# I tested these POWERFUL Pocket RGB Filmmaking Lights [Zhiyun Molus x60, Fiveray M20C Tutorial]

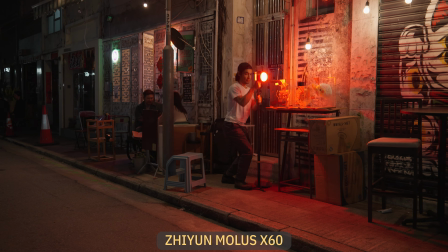0:03 I'm Brandon Lee, and in this filmmaking tutorial, I'll be using the Jiyun Molis X60 Ultra Compact Full Color COB Light,
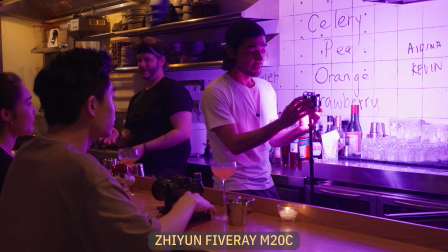0:10 and the even smaller M20C, which is also full color but still packs a big punch.
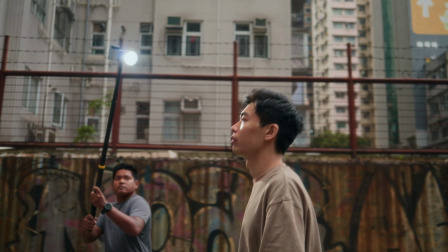0:16 You'll see how these incredibly tiny, powerful lights can be used in a variety of real-world filmmaking scenarios.
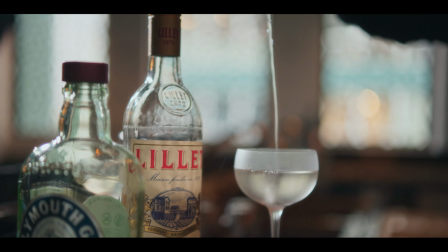0:22 This video is sponsored by Jiyun.
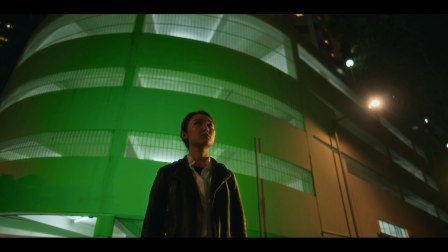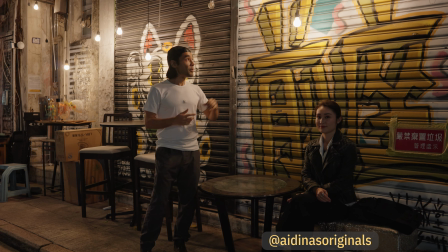0:31 Okay, so now Adina and me are at the street corner, and we found these hanging Edison bulbs and this graffiti.
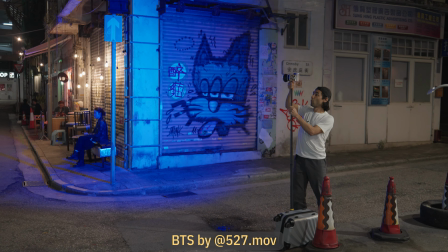0:38 So I'm going to put the two lights on either side of us and blast them with different colors and we're just going to see how that changes the way this place feels.
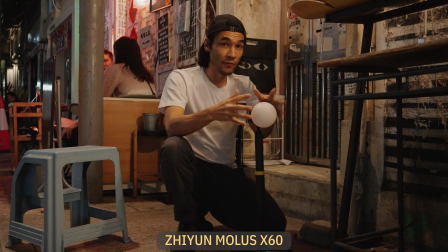0:45 This X60 light is going to have the diffuser on it so it's going to be a little bit softer.
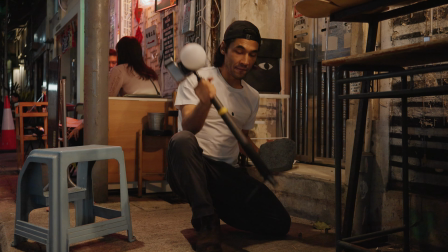0:48 I have it on my extended selfie stick and I'm going to weigh down the feet of my mini tripod with this brick that I found to make sure that it doesn't go anywhere.
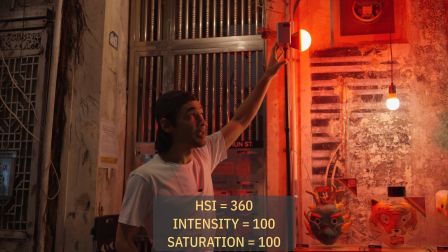1:00 HSI mode, 100% intensity, 360 degree hue, red, and 100% saturation.
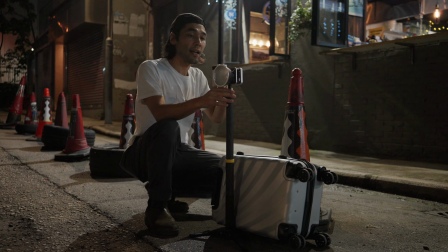1:06 The second light is going to be on our left side, so this one is way off to the left of the subject.
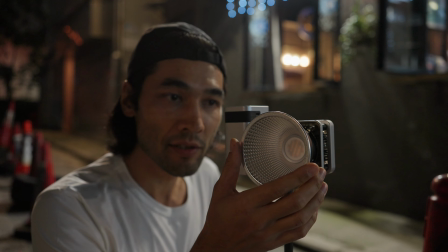1:11 This light is not going to have a diffuser on the reflector, so it's going to be extremely intense and direct.
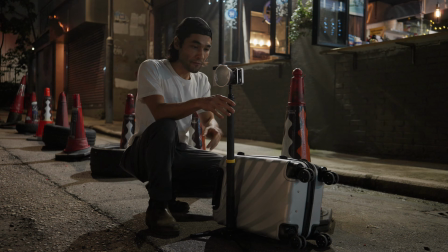1:16 And I have it on mini tripod feet, extended selfie stick, same setup. I'm weighing down my mini tripod feet with my mini suitcase that I drag all my gear around in, so that's what's making this extra stable.
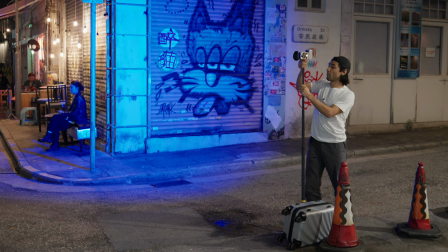1:28 And I'm going to rise this one up way higher.
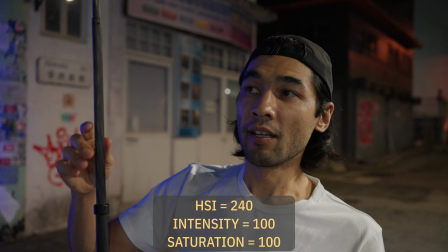1:31 The settings for this light, full intensity, full saturation, 240 degree hue. which is a deep blue.
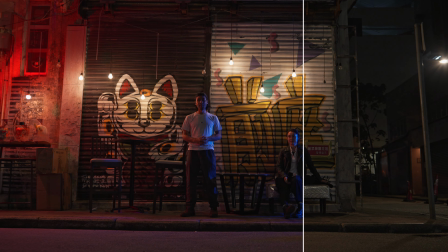1:38 Here's how it looks with just the ambient lighting. And now here's how it looks with both lights turned on, totally different vibe. Let's go ahead and shoot the scene.
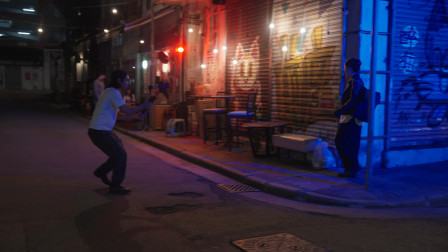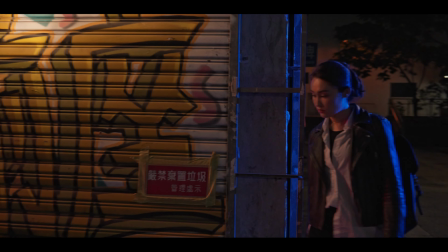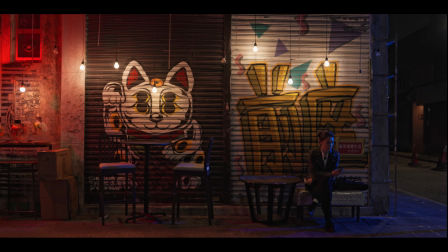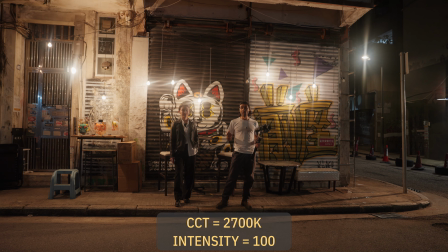2:04 Now the lights are in exactly the same positions, but I've changed them to CCT mode, which is the mode that goes from warm color temperature to cool color temperature. And they're set all the way to warm, 2700K. Both lights are exactly the same, 100% intensity, 2700K.
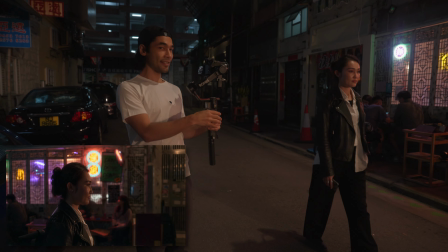2:20 So now the scene feels more like street light. Now as she walks, she's actually gonna pass one of my light stands,
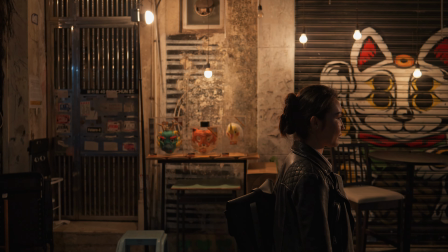2:26 but I figure the audience probably won't really notice this stand in the shot
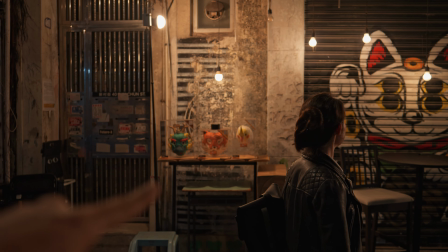2:31 because it looks a lot like the Edison bulbs around it and she's moving past it and it will be sort of out of focus.
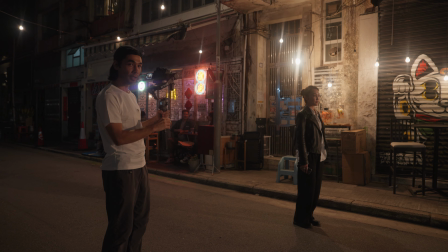2:37 So I think it will pass by quickly enough that nobody will really question it and the light will disappear into the background.
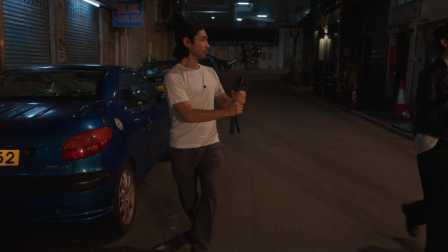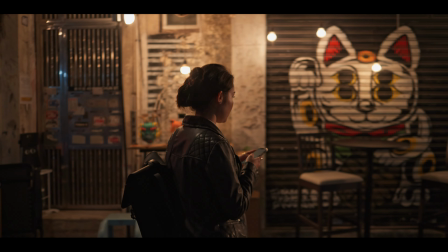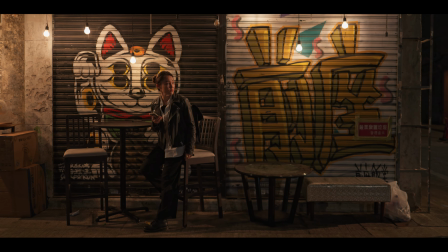Now I'm gonna do a technique called follow fill. That's where I use the light as a moving fill light while I film my subject. Normally, follow fill is done with a second person holding the light, but since I'm up for a challenge and I usually shoot as a one-man band, I want to try holding the camera in my right hand and the light in my left hand as Adina walks down the street.
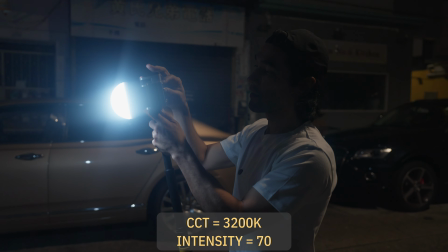3:20 My follow fill light is going to be in CCT mode,
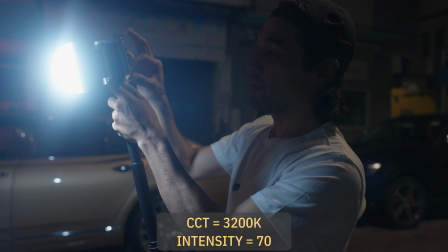3:23 and the dim is going to be 70%, and my CCT, I'm trying to match the ambience,
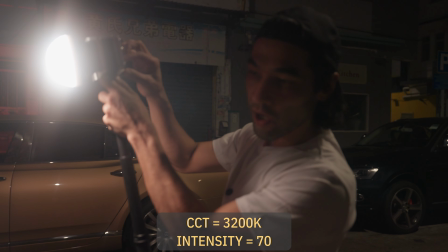3:32 will be Tungsten, 3200K.
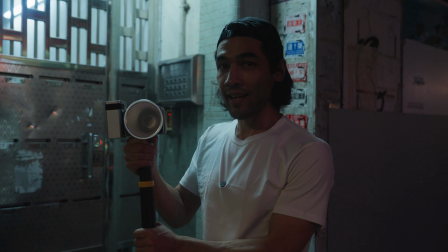3:36 And to give this scene a little extra punch, I'm gonna hide a second light in this doorway as a backlight as she walks.
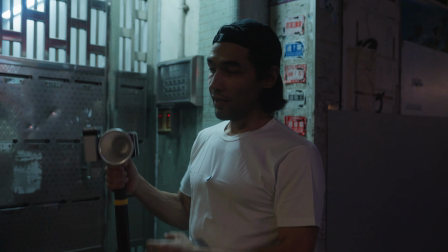3:44 So this will give her a little bit of extra kick on one side. I'm not using diffusion, just the reflector, so I can have the most intensity possible.
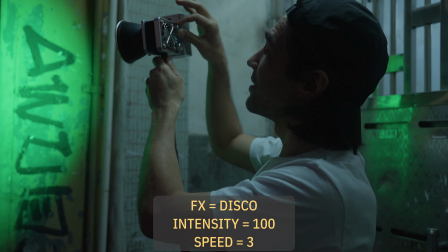3:51 We're going to disco effect,
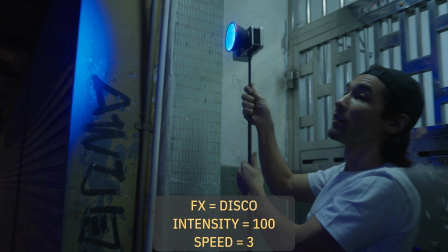3:54 and I'm gonna set the speed to three. setting the dim to full intensity and rising it up as high as possible.
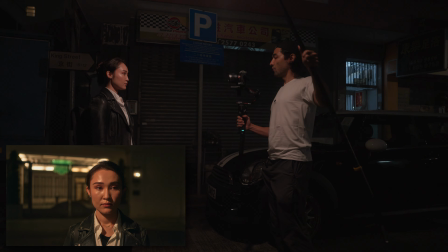4:02 So now I can move around this follow fill light to find the best angle for her face right where I want it and then I just hold it there as she walks.
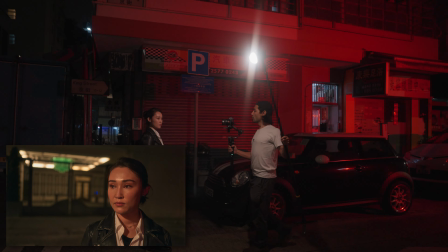4:09 Three, two, one, let's go.